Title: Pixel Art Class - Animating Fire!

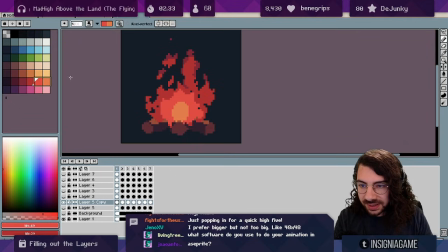29:05 And then again for the brightest color.
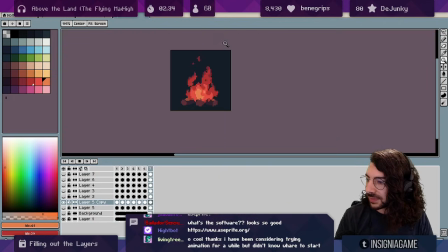29:18 There we go.
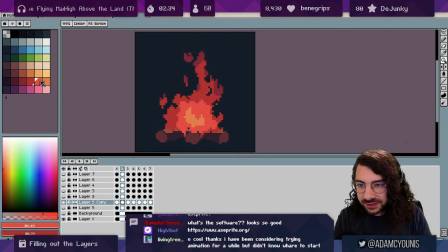29:22 I also like to see if I can add some areas where if the fire is really concentrated, just some bits where we see that lighter color again for the next step up at every level. So in this case, right here, there's quite a lot of fire concentrated. So I'm just gonna create a little bit of an extension there.
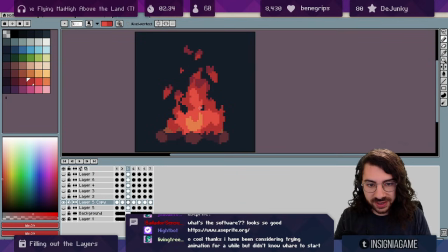29:42 Maybe here as well. And then sort of break it out. Do these little teardrop shapes, maybe here as well. Just so that it looks like it's kind of more physically accurate.
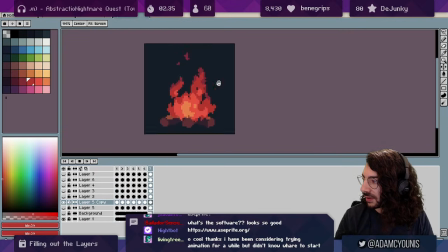29:56 There we go. Fire.
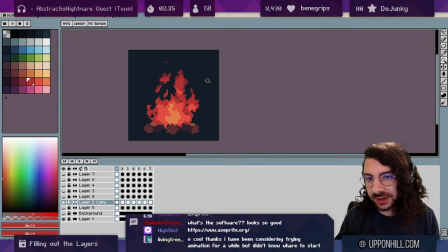30:00 So the next thing, which is kind of optional, but if you're doing a fire that is quite large scale, there'll also be smoke.
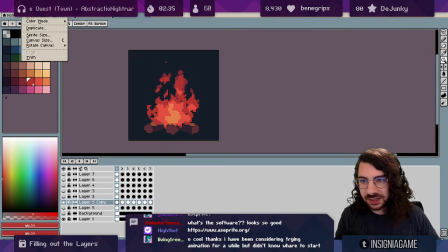30:09 And this process can be done, I'll give us some extra space here.
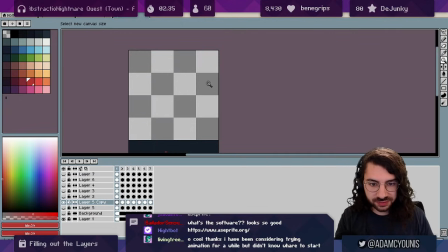30:13 It's totally optional if it's a much smaller fire, and it can be done after the fact.
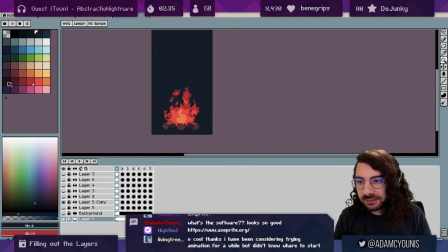30:20 It's not the most important thing. But all we do is we take another color that's darker. We can go for something that's more gray or blue if we want, and we make a new layer underneath the fire.
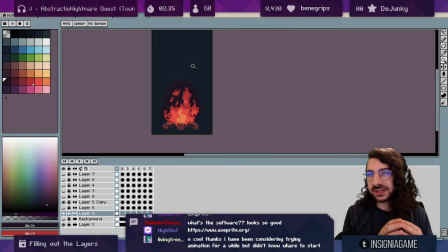30:34 And we almost are, this is basically a different particle system from the fire itself. Behaves in similar ways, but instead of thinking of it more like a chemical or water, this is more like smoke or clouds.
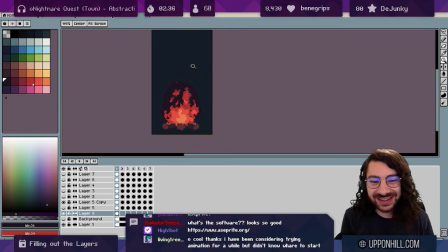30:50 Well, it's literally smoke, so it's more like something that expands as it gets bigger, and it's going to get eaten from the inside. So each particle is going to be doing something that looks a little bit like this.
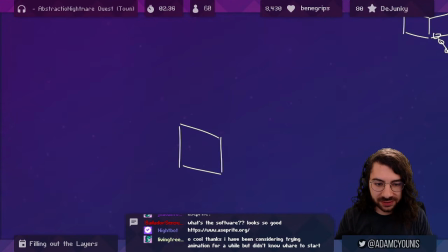31:03 So smoke tends to, if this is our little particle emitter, a smoke particle, it gets a lot bigger, a lot bigger, a lot bigger, a lot bigger. And as it gets bigger, it gets thinner. So imagine, I like to imagine something coming up from underneath it,
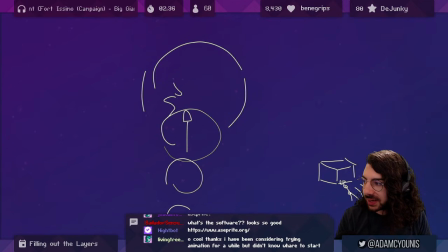31:22 like the air beneath it coming in and eating into the space that it takes up.
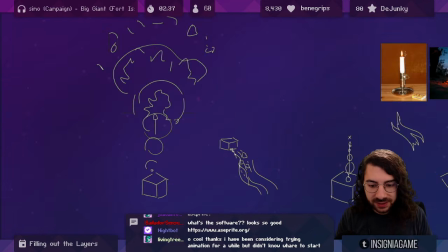31:27 So then as it gets even bigger, it starts thinning out. Kind of hard to visualize without doing it in pixel art, but you can see it here.
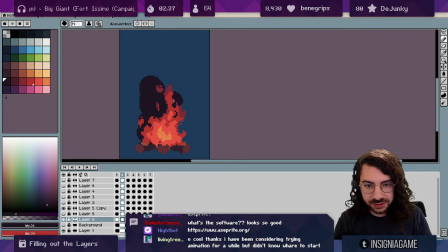31:33 And I'm just literally making these giant blobs. You could do the silhouette process for this as well if you want, where you just take the basic shape
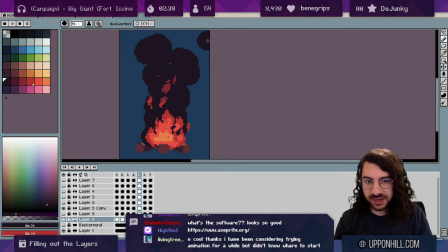31:53 and then you fill it out over all the frames. And then from here we're doing the same thing, we're sort of telling stories, but I'm going to just do that along the edge.
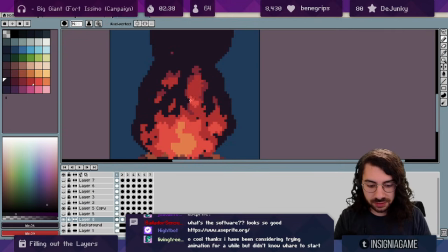32:04 So I'm going to pick a spot and I'm going to follow something along. So maybe we want to cut this away, and it
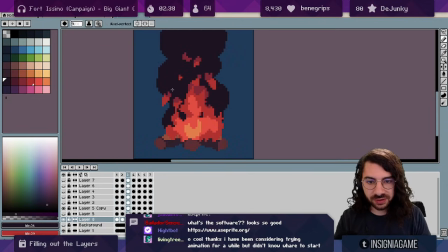32:15 shouldn't be so random that you can't follow it at all.
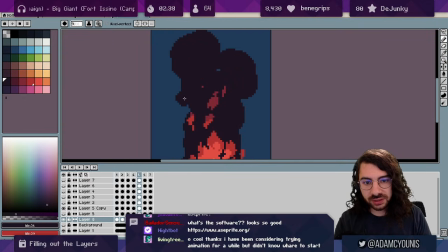32:20 And smoke moves a lot slower than fire, actually. So generally speaking, you actually are best off filling out these particles in a really, really slow way.
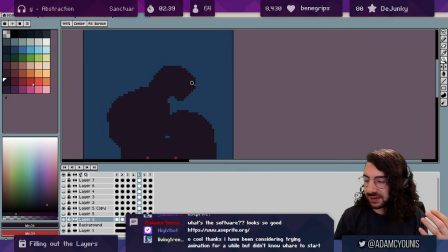32:33 And when I was talking about the fire, the smoke sort of getting eaten from underneath, what that looks like is you sort of come under it and erase away.
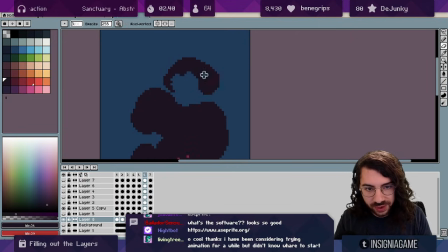32:46 So this here would still be going up, but now we'd be taking away most of it. Like that.
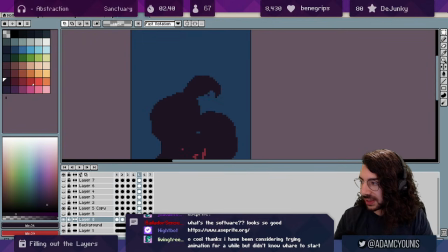32:55 And you would do that quite slowly, so that's probably too fast there. If I take this and bring it down further.
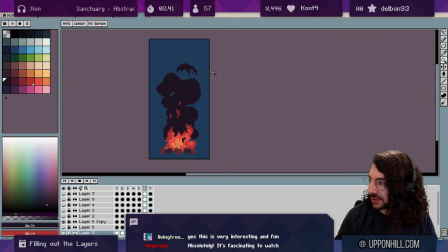33:03 And I really like animating stuff like this because it's so fun to go so messy.